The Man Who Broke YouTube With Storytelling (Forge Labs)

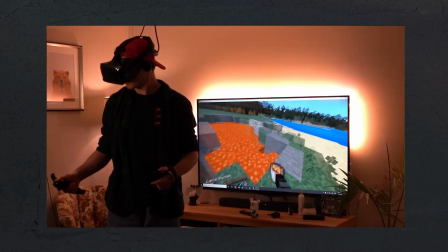0:06 What if I told you that this man here, as silly as he might seem, is a storytelling genius? And in this video,
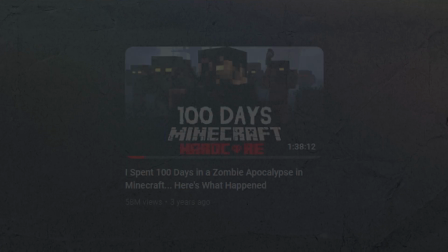0:14 we're going to go through how Forge Labs crafts a story that can generate over 53 million views in a single upload.
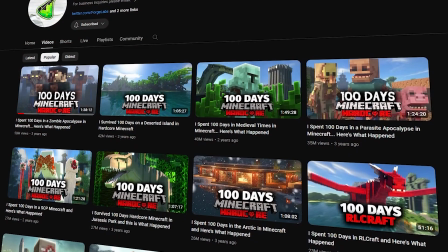0:22 So what is it that Forge Labs knows that we don't? Well, I've just spent the last week going through his most iconic videos,
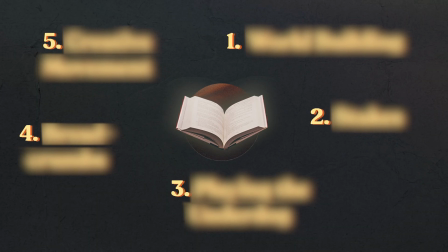0:29 and I've identified 5 storytelling techniques he uses again and again to
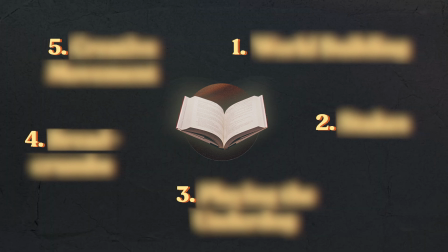0:34 hook viewers and achieve over 11 million views every month. So get your notebook out, sharpen your pen, because we're going into a storytelling masterclass here.
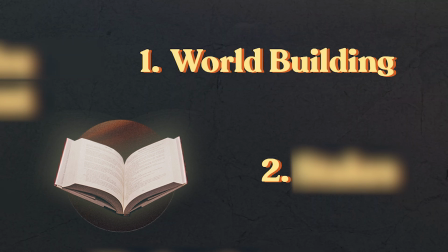0:46 Technique number 1, world building. The first 30 seconds of a YouTube video is a vital moment in time
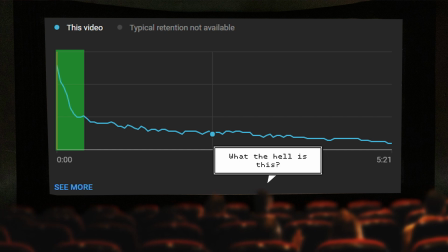0:53 that will either secure the attention of your viewer or have them move on to the next theater.
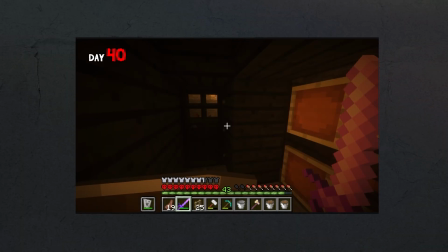0:58 Right from the moment you click on one of his videos, Forge Lab pulls you straight into his cinematic universe.
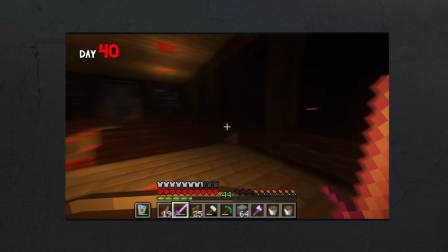1:05 In this case, an apocalyptic zombie wasteland where he's lost control of a virus he's created.
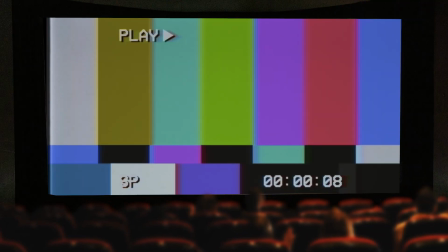1:11 I created a virus. Take a look at this man right here.
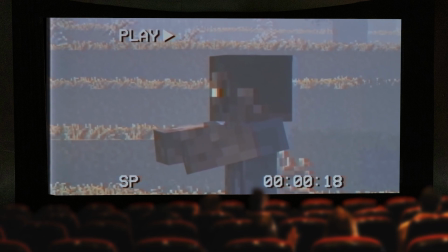1:17 This is the first man infected with the mustard virus. I just came up with that right now.
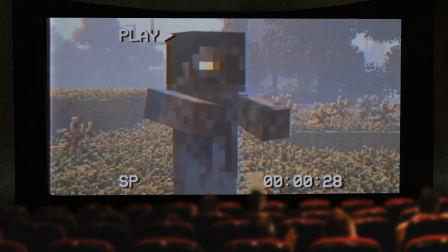1:21 That's what I'm gonna name this virus, the mustard virus. As you can see, the sun has no effect on this man.
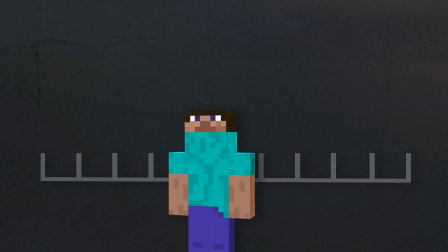1:27 He is not burning.
Any Minecraft player will know that the kind of camera shots he's using here, the film-like lighting from his game mods,
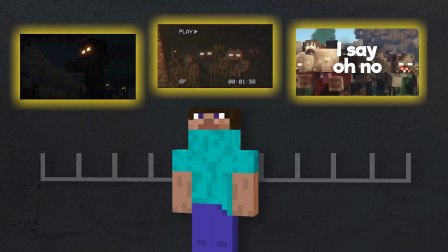1:34 and of course the slightly humorous narrative, all brings us out of the usual expectations we might have for a Minecraft video.
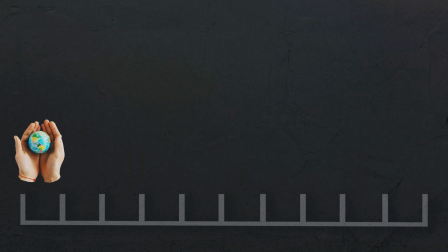1:42 With an introduction to a world crafted so carefully, we're sucked in and can't help but think we're about to watch something special.
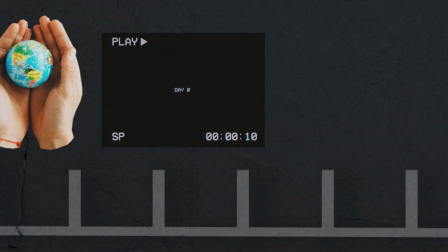1:50 Starting with the graphic of day 0 straight away,
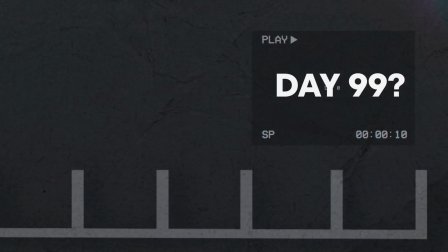1:53 makes us wonder what kind of hellhole might exist on day 99 with the virus spreading wildly out of control already. But the real genius of this video is actually in the setup of how he programmed the virus to work in the game.
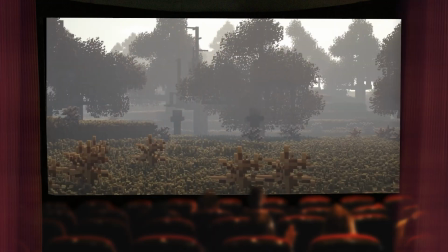2:08 The virus? It's mutating.
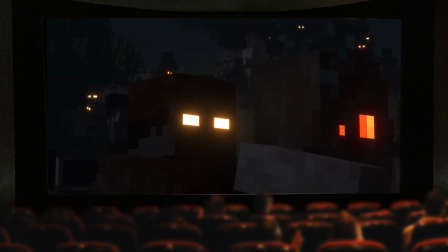2:10 I'm gonna manually make the virus get progressively more and more deadly every 10 days starting with day 20.
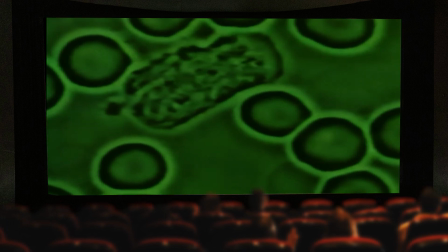2:17 I can just walk right around this man. Well, you know what? Once the virus starts mutating, that won't work, because this man's gonna get faster and faster.
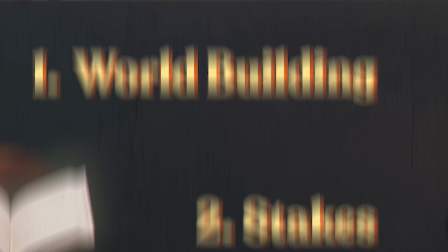2:25 That brings me on to stakes. And I know it's a word that's thrown around so much when it comes to storytelling, you'll hear it from me again and again, but let's break down exactly how Forge Lab keeps piling the stakes on top to keep you on the edge of your seat.
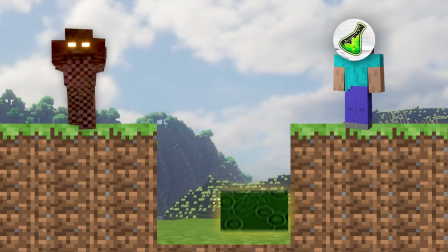2:42 In just the first 2.5 minutes, he introduces the zombie virus, shows it spreading, the population increases,
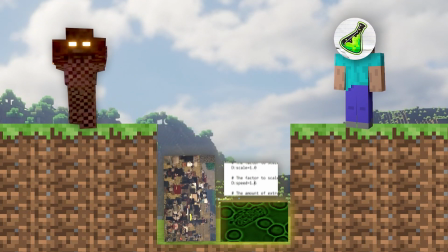2:49 then throws in the fact that it's mutating, and the problems that he already had will only get stronger.
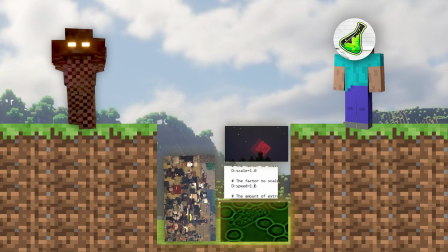2:55 But that's not all. He then tells us about the blood moon to keep viewers asking questions, a reason for people to stay until the end of the video,
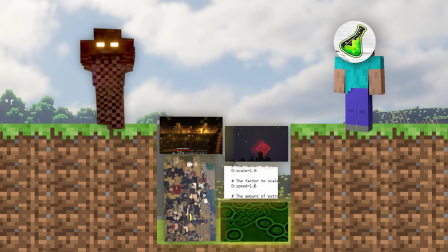3:04 that is day 90, and even more curiosity about what might happen in between as the things get more difficult for this friendly,
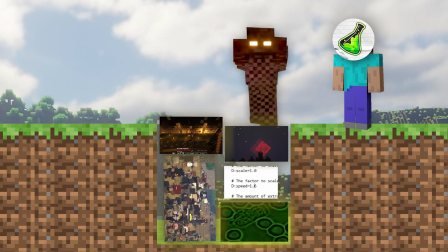3:12 seemingly clueless Minecrafter. Silliness is actually another tactic of Forge Labs that he uses, and that leads me on to point number 3.
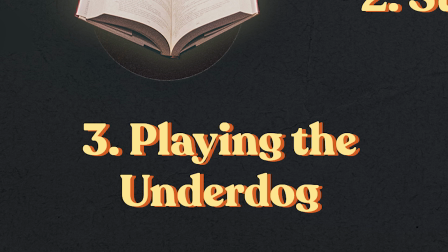3:21 People love underdogs. Perfect stories are boring. If Forge Labs was this, extremely competent Minecraft player running circles around zombies, creating impenetrable fortresses and destroying everything in his path just off the get-go, it just wouldn't be a story. There'd be no progression, there'd be no movement. He'd just already be at the top, and then there'd be no change. Remember, transformation is everything in a story. If he was that good, we'd be leaving faster than this guy when he sees a chicken. The truth is, people love watching other people fail, but people also love an underdog that wins, and Forge Labs is setting himself up to be just that.